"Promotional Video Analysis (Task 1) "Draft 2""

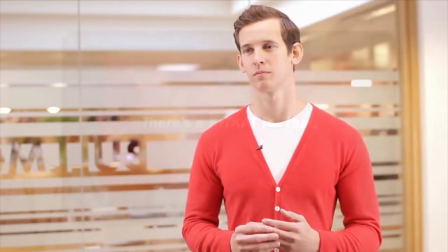The employee was dressed in his work clothes and also had a well polished appearance on himself. The background of the promotional video was filmed in what looks to be an office.
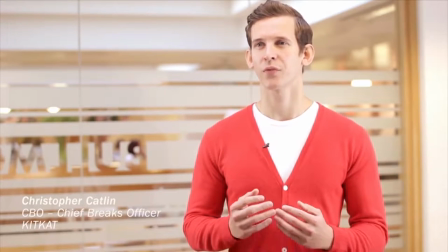The reason being I believe is to show that this employee was involved in the planning, design and marketing team.
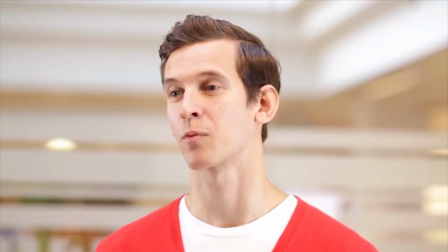It also shows off the building that the KitKat actually works in. I think that showing the appearance of the clean and tidy building reflects the professionalism that KitKat works under.
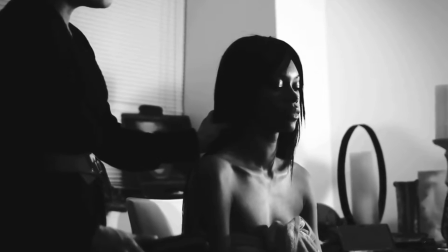The next promotional video is surreal media group ex Jessica White. The opening of the video shows a wide shot zooming in on a girl Getting her hair done.
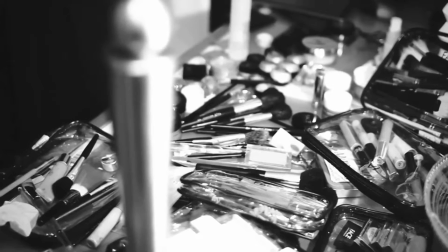This scene is in black and white to bring a sense of mysteriousness to the video I believe is to keep the audience guessing on what she is getting all dressed up for
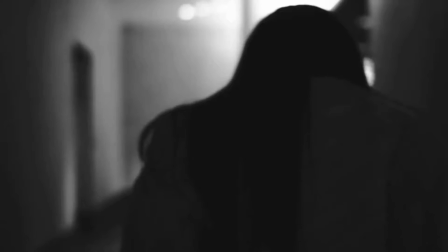In the next shot shows her hair being straightened in slow motion That could be to reflect on how long it takes
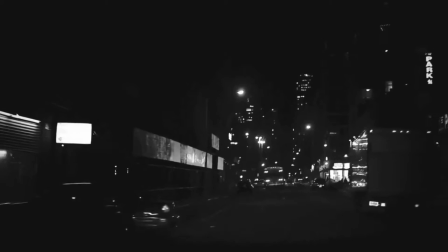for a girl to get properly dressed so that they look perfect
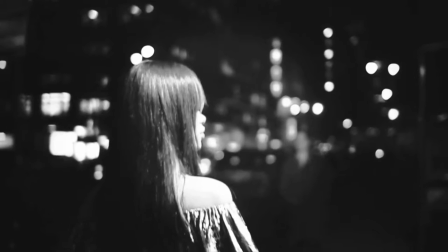The next few cuts are shown of the girl from different sides I think this was to show the other perspective on how she looks with all her makeup on and her hair properly straightened.
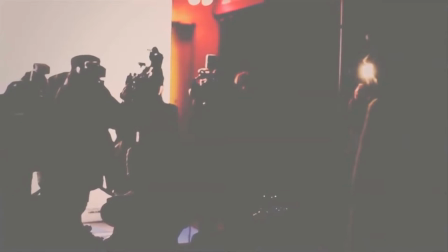Then the video shows a shot of a city, night time and finally she is at an event. During the event she is being photographed by a lot of people.
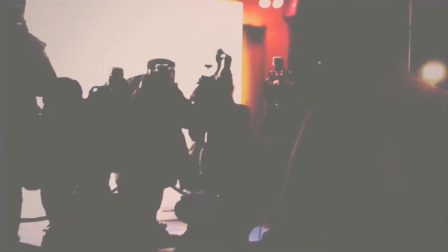A lot of them would be press photographers and fans of the girls. During the scene there is actually graphics used.
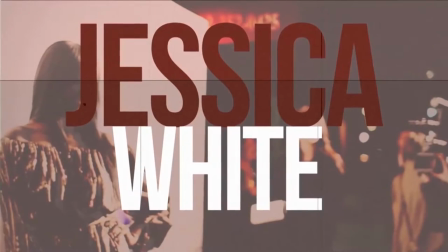There is no actual moving image used. Instead there is a photograph of the girl sliding along the photographs.
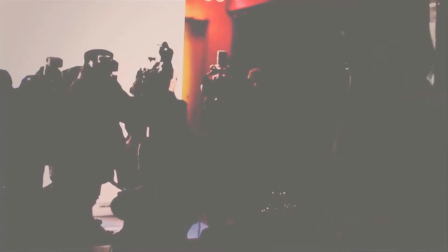This is to represent how she truly feels when she is walking on the red carpet swarmed by cameras.
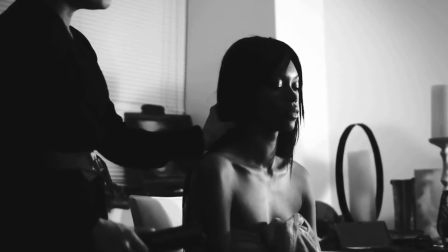The pacing of the promotional video is slow, but it also captures the process of how Jessica White would start with her makeup, always arriving at an event.
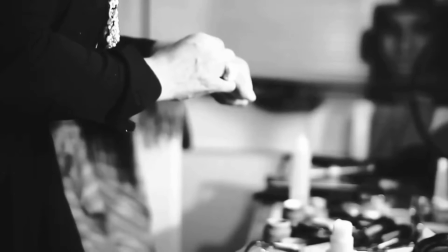The music is a mixture of metal, and I believe it would represent the emotions preparation for the event, to actually being at the event in the end.
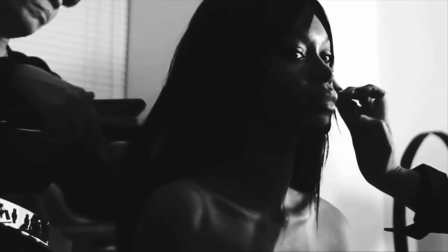The black and white scenes at the start tell me that something is not particularly right about Jessica White's emotions.
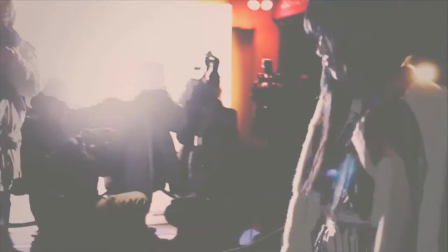In the next scene there is colour, and Jessica is smiling, and I believe the smile is either fake or she realises that her life may not be all that bad.
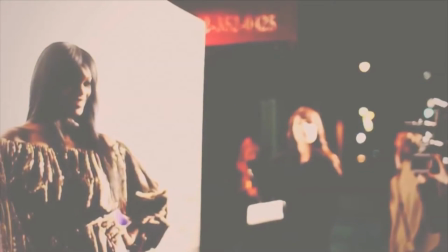At the end of the day people appear to like her for how she looks when she's on the red carpet
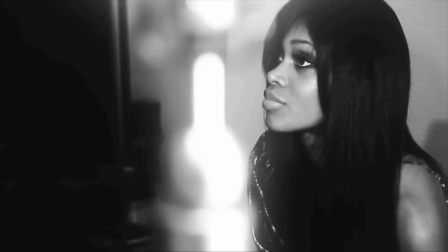Whether she wants to look that way or not there could be a part of her that enjoys the acceptance She receives from society the music is slow But upbeat and it reflects strongly
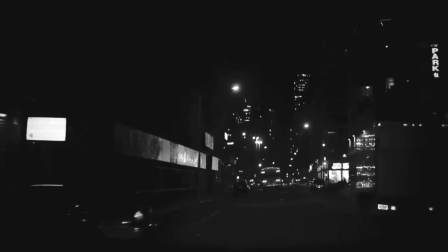how Jessica White feels about her life. I Think it is telling the audience that her life may be a downer at times But there are also benefits to such as not being in control
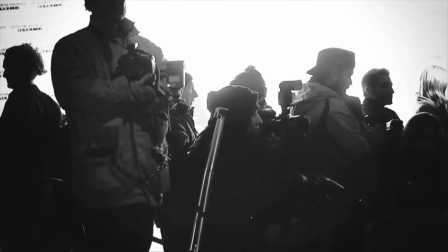of how she wants to present herself But whenever she is on the red carpet her fans love her walk alone the red carpet I believe that
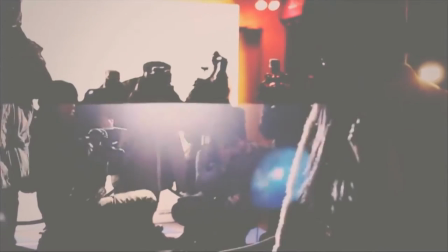these shots during the red carpet were used in order to establish how Jessica feels alone and a loose connection to those photographing it.
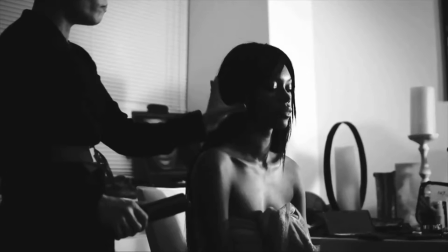This promotional video is also a short length of 49 seconds. I believe if had it been any longer it would have dragged Jessica's emotions and became over dramatic.
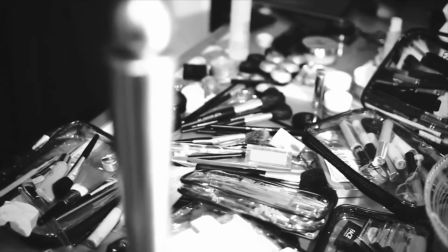The lighting of the promotional video was very dark and I believe that this was to show the dark side of being a celebrity.
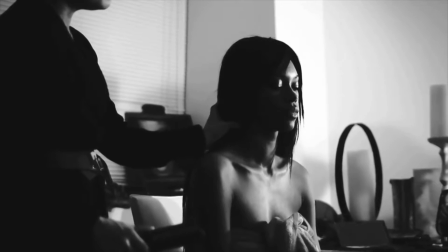Jessica is sitting patiently in that scene and by going with a facial expression she appears to be stating to the audience, Welcome to my life.
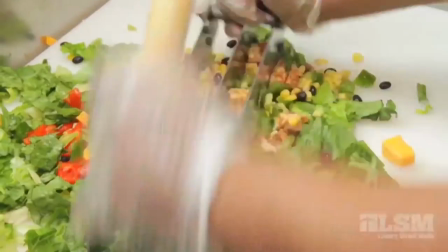The next promotional video is a montage of a company called Just Sad Restaurant Chain.
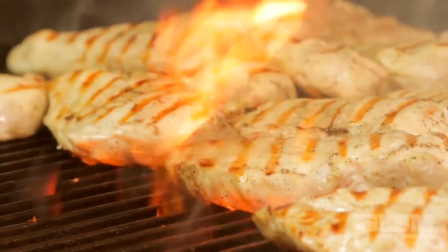During the promotional video there are close-ups and dolly shots of food being prepared and caught up by chefs. It literally is a montage of different foods being made instead of the customers in a restaurant.
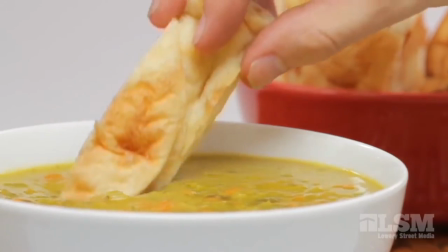Although the first half of the video is just showing various foods and certain ingredients that have been added into the foods,
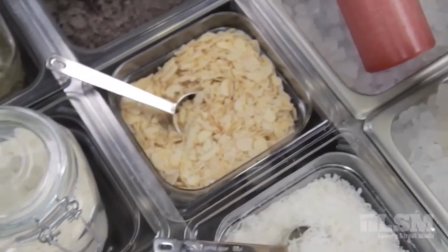there are a couple of shots when food is sprinkled on and they have been spelt up.
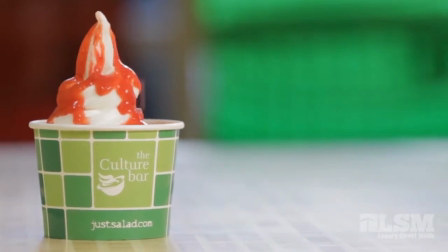The reason for those kits to be spelt up was for pacing issues, as nobody wants to see food slowly dropping their cup or plate that long.
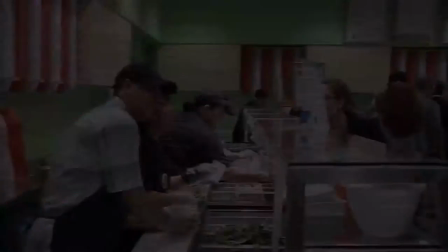The last shot shows a catered person acknowledging and waving briefly at the camera as the pans from the kitchen airing to the customers queuing up.
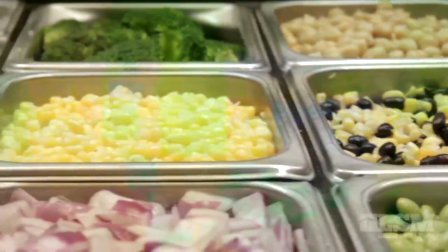That last shot was the one that I did not like because it was handheld.
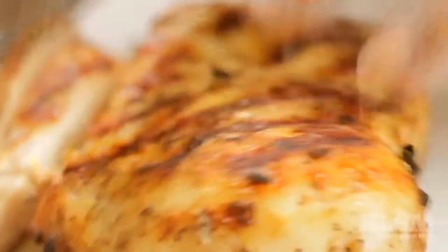I feel that the shakiness ruined the quality of the promotional video, from the start up until that point in the video was very professionally done until the shaky cam came in.
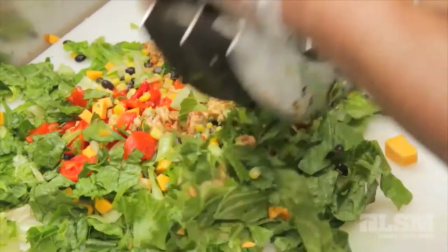Lighting in this promotional video is very bright that helps to bring out the healthy text of food products that are being created.
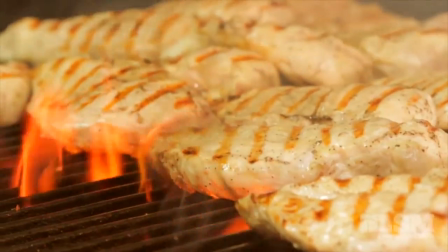It also ensures the audience of the food being prepared and cooked is healthy and not stale I think that they might have been too scared
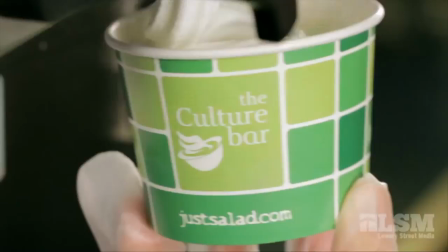to interview customers and staff in case they feel that the food may not be up to standards and were afraid of negative comments making their way into the
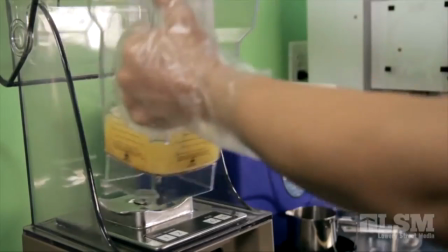promotional video The majority of the shots used in the promotional video are close-ups and that is whenever
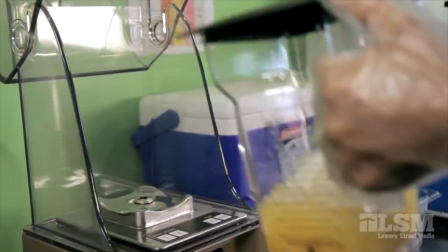the food is being presented There is a white I found out the music in the promotional video was very upbeat.
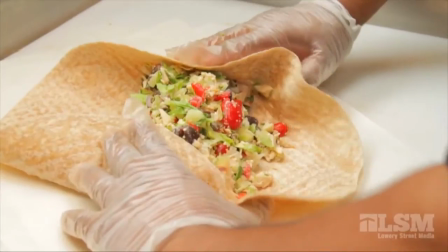It really had illuminated the atmosphere at the workplace The music was appropriate
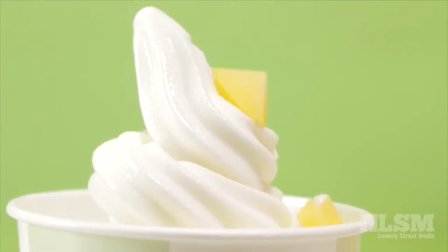for the video and I felt it was bouncy in such a way that it suited the overall tone that the promotional video was presenting.
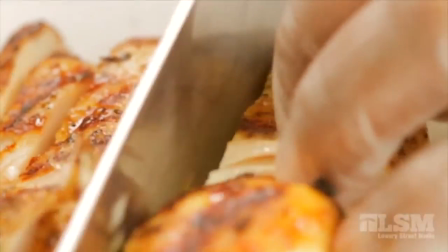The way that the food is shown being made has been done so professionally as to attract customers to the restaurant.